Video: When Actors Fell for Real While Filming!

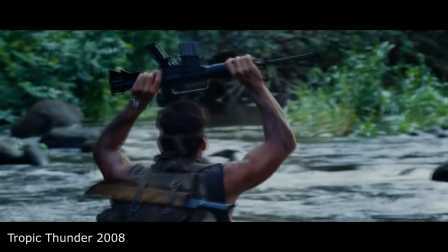4:09 In Tropic Thunder, when Tug nearly falls into the river while crossing alone, Ben Stiller genuinely tripped and it was kept as well.
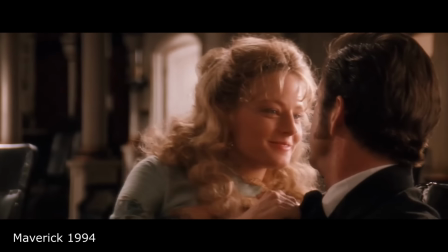4:18 In Maverick, Annabelle's clumsiness originated from Jodie Foster's first scene, where she waited for Mel Gibson to help her down from the stagecoach.
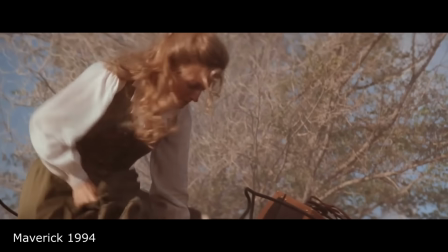4:26 Instead, he took her parasol and walked away, leaving her to awkwardly flop to the ground.
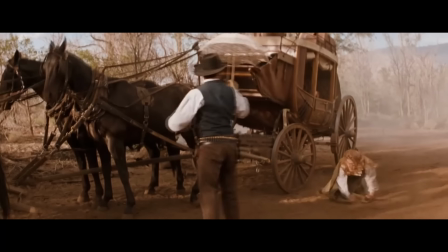4:32 Director Richard Donner loved it so much that he kept it in and added more scenes of Foster stumbling and getting tossed around.
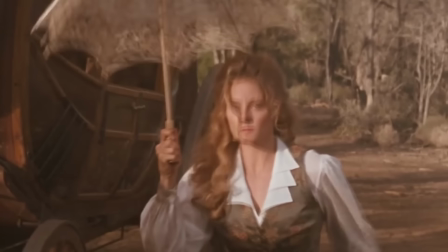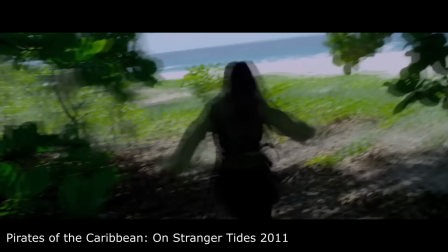4:44 In Pirates of the Caribbean, on Stranger Tides, while Jack runs through the jungle, he trips and falls.
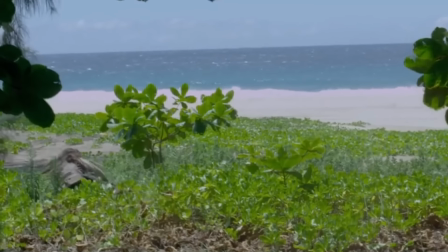4:51 Johnny Depp stayed in character by striking the hole with his sword as soon as he got back up.
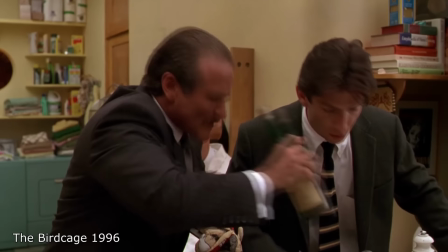4:57 In The Birdcage, Robin Williams' slip and fall during the shrimp scene was unplanned.
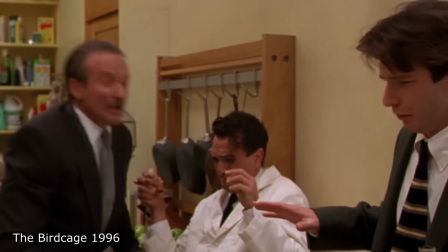5:03 It's okay.
Williams genuinely fell, and you can see him, Hank Azaria, and Dan Futterman holding back laughter.
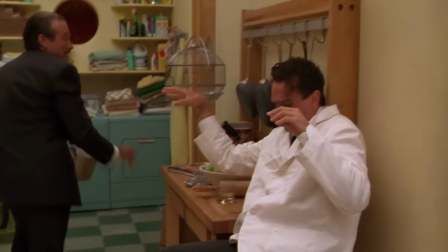5:09 Damn it! Fuck the shrimp!
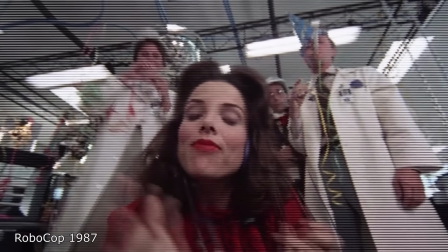5:12 In RoboCop, Sage Parker's head technician character was not intended to fall over after giving RoboCop a New Year's kiss at the researcher party. However, it fits perfectly with the overall merriment, so the moment was kept in the film.
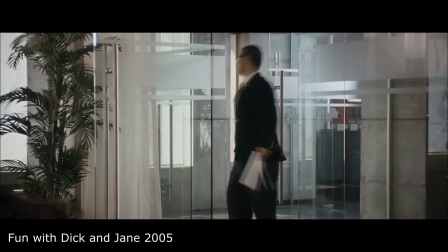5:27 In Fun with Dick and Jane, the scene where Jim Carrey misses his step while climbing down from a light fixture and crashes onto the floor is memorable.
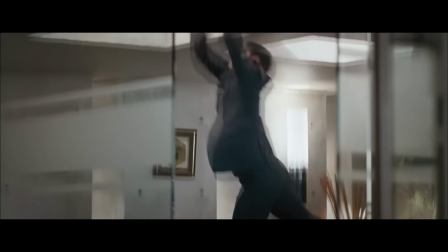5:35 He quickly gets back up and grabs the printout he was after, and this moment was kept in the film.
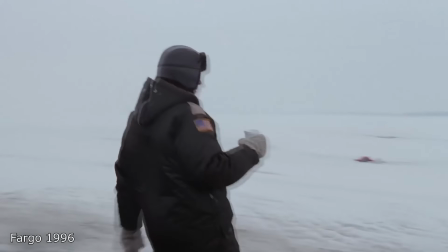5:44 In Fargo, there's an early scene where Frances McDormand slips a bit on ice as she walks over to inspect a car that's gone off the road.
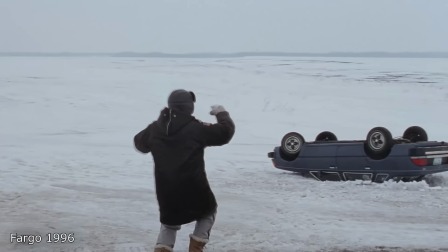5:51 The actors stay in character, and the actor playing Lou adds, "Watch your step, Margie."
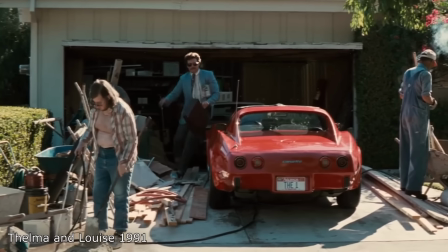5:57 In Thelma and Louise, the scene where Daryl slips and falls on the builder's supplies while leaving for work was unscripted.
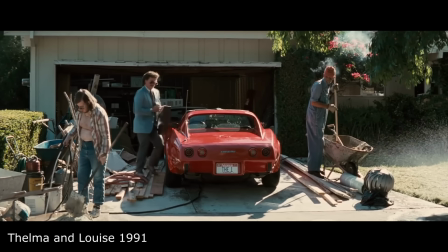6:03 Christopher McDonald genuinely lost his footing. Despite the stumble, he stayed in character, shouting at the workmen as he got into the car and drove away.
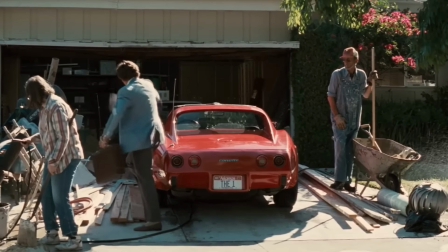6:12 Christ, I gotta get to work. Need this bullshit in the morning.
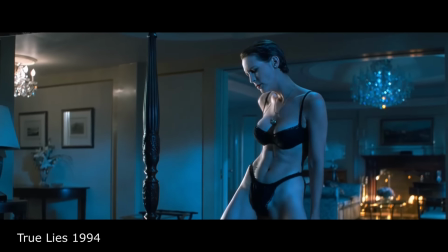6:16 In True Lies, Jamie Lee Curtis's slip and fall during the stripper dance wasn't scripted, prompting Arnold Schwarzenegger to jump up to check on her.
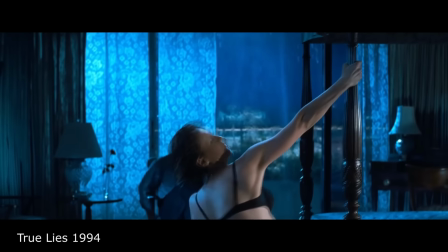6:23 She quickly got back up and continued dancing, causing him to sit back down.
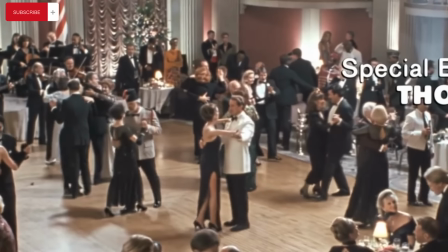6:30 In another scene during the ending dance, Helen slips and falls again. Curtis was so exhausted from rehearsals and filming that she could no longer hold herself up.
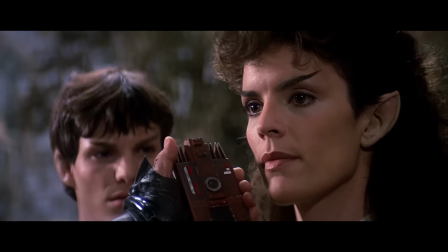6:41 Admiral, David is dead.
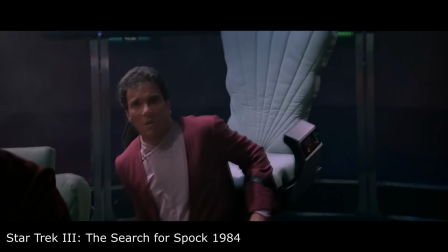6:44 In Star Trek III, The Search for Spock, when Kirk learns the Klingons have killed his son, he is so shocked that he misses his chair and falls to the floor.
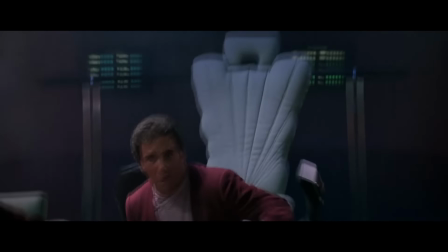6:52 The director wasn't sure if it was an improvisation by William Shatner or an accident, but he felt it worked well for the scene and kept it in.
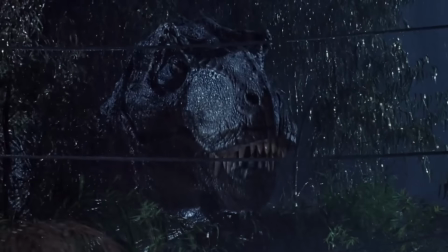7:01 In Jurassic Park, when Gennaro runs into the bathroom and backs up and lands on the toilet,
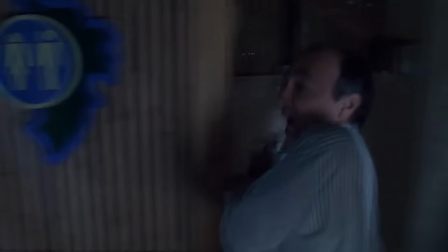7:06 Martin Ferraro actually did land on the toilet, which Spielberg kept in due to its authenticity.
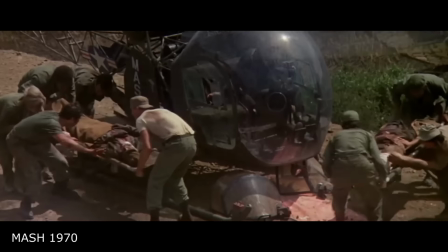7:14 In Movie MASH, during the opening credits, a stretcher bearer trips and falls while carrying a wounded soldier from the helicopter pad.
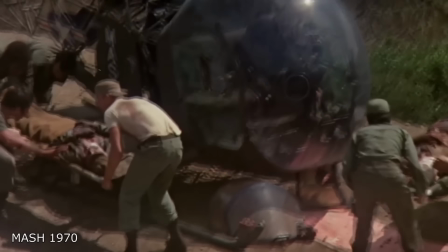7:21 This was a real, unscripted accident caught on film.
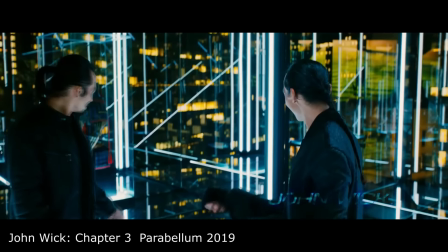7:28 In John Wick 3, when Keanu Reeves slips while getting up after fighting the raid guys, it was an unscripted moment.
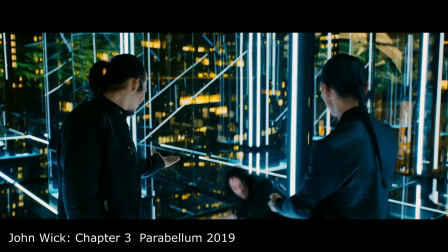7:35 He genuinely slipped but got back up and kept going, and they decided to keep it for added realism.
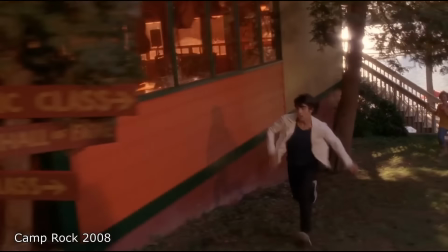7:43 In the Disney Channel original movie Camp Rock, starring the Jonas Brothers, Joe Jonas's character Shane falls into a bush while running.
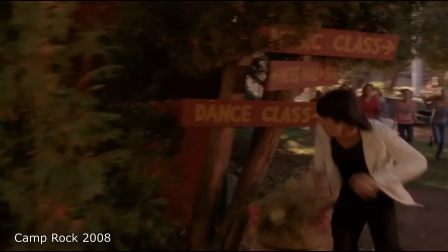7:50 According to Demi Lovato, the fall was genuine.
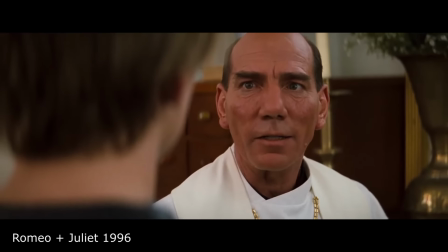7:55 In William Shakespeare's Romeo and Juliet, after Friar Lawrence suggests the idea of marriage, Romeo runs out of the church and accidentally crashes into a lamp.
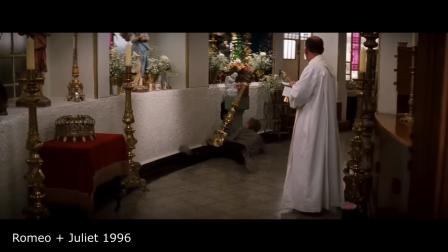8:04 This was a genuine accident and kept in.
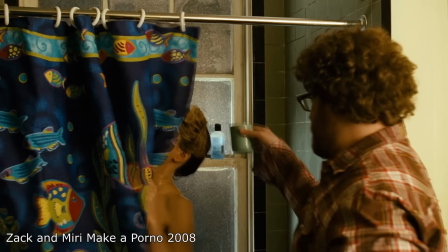8:09 In Zack and Miri Make a Porno, when Zack helps Miri rinse her hair and the shower curtain breaks, causing her to fall, it was a complete accident.